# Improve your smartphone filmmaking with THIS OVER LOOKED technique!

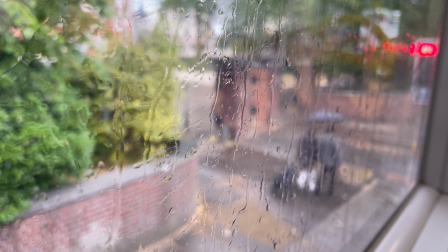When it's raining, like in this shot, there's nothing more movie-like is there than looking through a window pane as it's raining, focusing on those water drops,
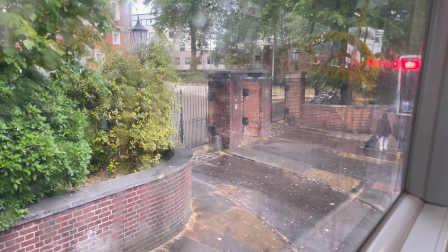focusing outside, and then bringing it back to the water drops to create a really nice moment,
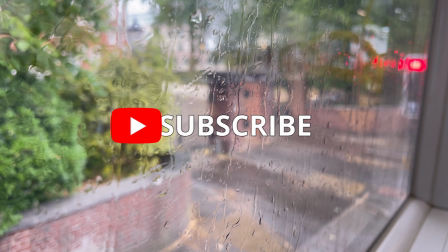which within a story of a movie or something can create something really special and impactful to the audience. Now, one of the not so obvious benefits of using a rack focus is it's actually a very cost-effective way of adding production value to your project.
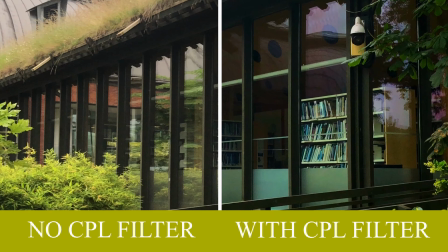So we talk about on this channel about gimbals, ND filters, CPL filters, tripods, handheld rigs, all of those kind of accessories. But actually, for the price of a smartphone filmmaking app,
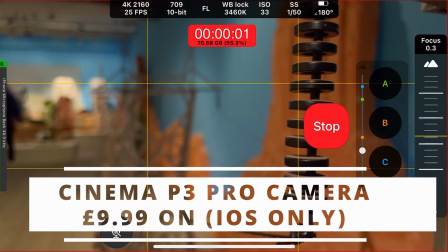you can get some really useful techniques that cost you nothing extra, i.e. like a rack focus. And you see this all the time in films, TV series, and it's because it's such a useful storytelling technique. And again, very cost effective. Now, in my last short film, Anxiety Train, I used a rack focus to show you what a character has forgotten, so you can actually show things to an audience that are hidden to a character or forgotten by them.
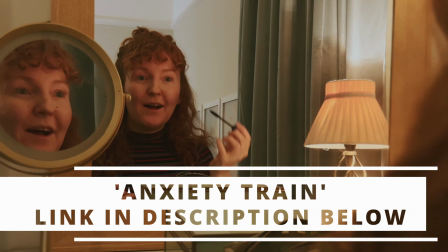So in this scene where Izzy, who's the main character, she's suffering from anxiety.
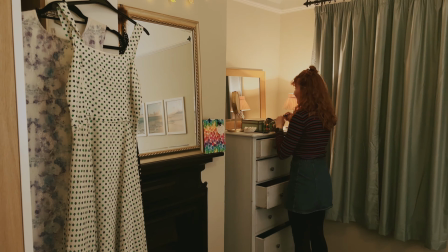She's about to go off to a party, she's getting herself ready, doing her hair, her makeup, and she's got a bag with a present in for her best friend.
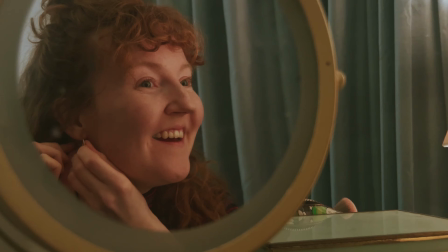Now, at first, she actually forgets it as she's leaving the house and has to come back for it.
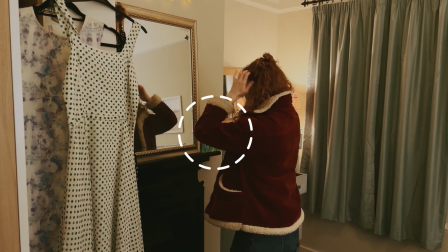Now, to make that point to the audience,
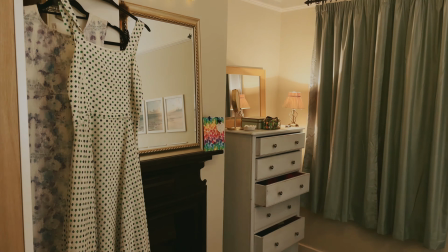I changed the focus from the shelving unit where she was doing her hair and makeup to the bag itself with the label that had the information of who it is to,
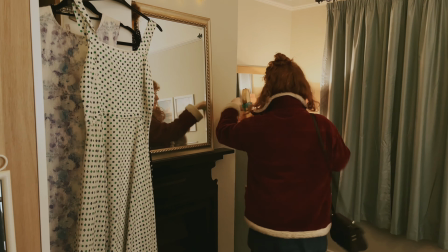and that's saying that she basically was going to miss her best friend. That's something you can show and not tell by using a rack focus,
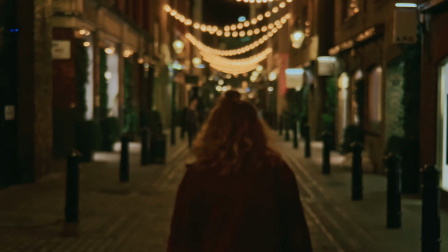so you can really give information to an audience using a rack focus as well that the character themselves isn't going to get or isn't going to think about.
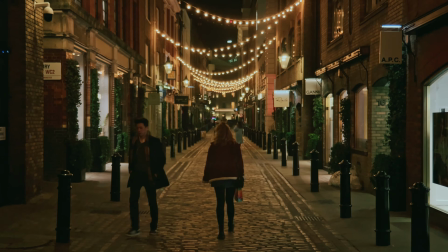So really let the audience in on secrets with a rack focus to enhance your storytelling.
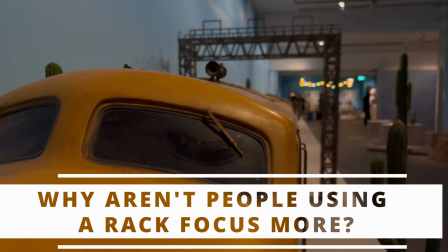So why aren't more people using a rack focus or a focus pull in their smartphone filmmaking?
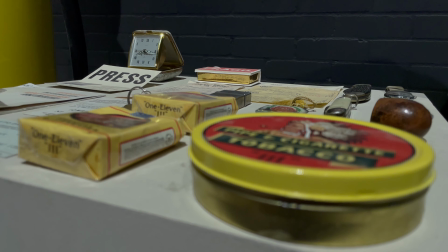Well, I actually think sometimes people feel that because you're smartphone filmmaking, there are certain options and techniques that just aren't available to us.
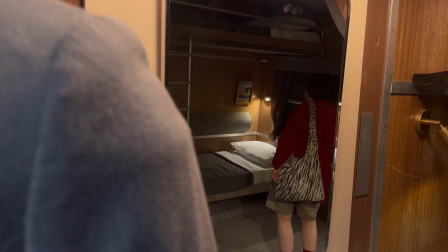But that's really not true. Of course, there are limitations to smartphone filmmaking compared to a mirrorless camera, for example,
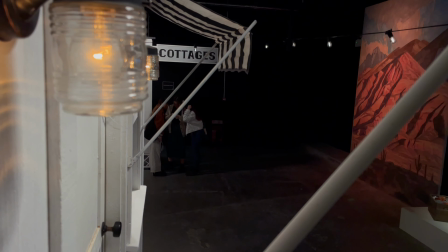but the vast majority of techniques are all in your own hands and what you know how to use practically with the camera.
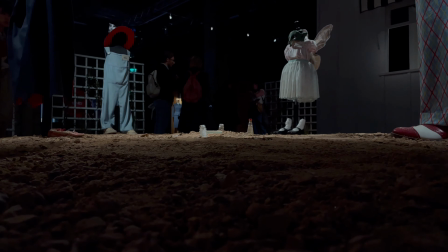So don't limit yourself, use a rack focus, find moments in your filmmaking that can really impact the audience,
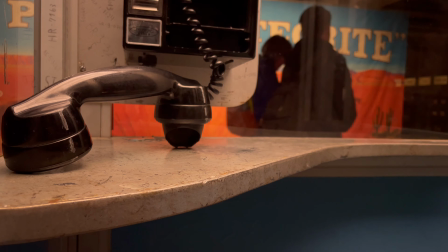and it gives them a chance to see where you want them to focus and tell them what's important in the story or what's important to come in the story.
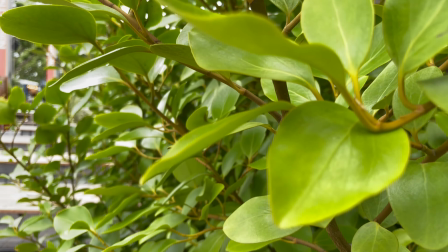So make sure you really use this and utilize it well to create an impact to your audience. Now, I do actually have a top tip for this technique, and that is simply to not overuse a rack focus. If you use it throughout a video, music video, narrative film, loads and loads and loads, it's going to get really tiresome for an audience member to be watching, and it's going to lose its impact.
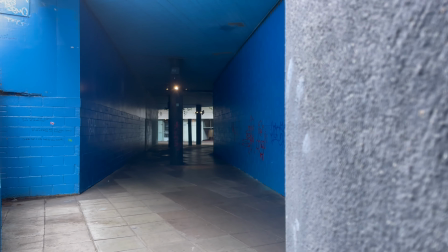So you want to make sure you're strategically planting those so that it's really important for the audience when it does happen. Now, if you've enjoyed this video and you want to learn more about the smartphone filmmaking app I've been using in this video, then do check out my tutorial on Cinema P3 Pro camera app right here, right now. I have a few more tutorials there as well. Take care, see you on the next one, bye bye.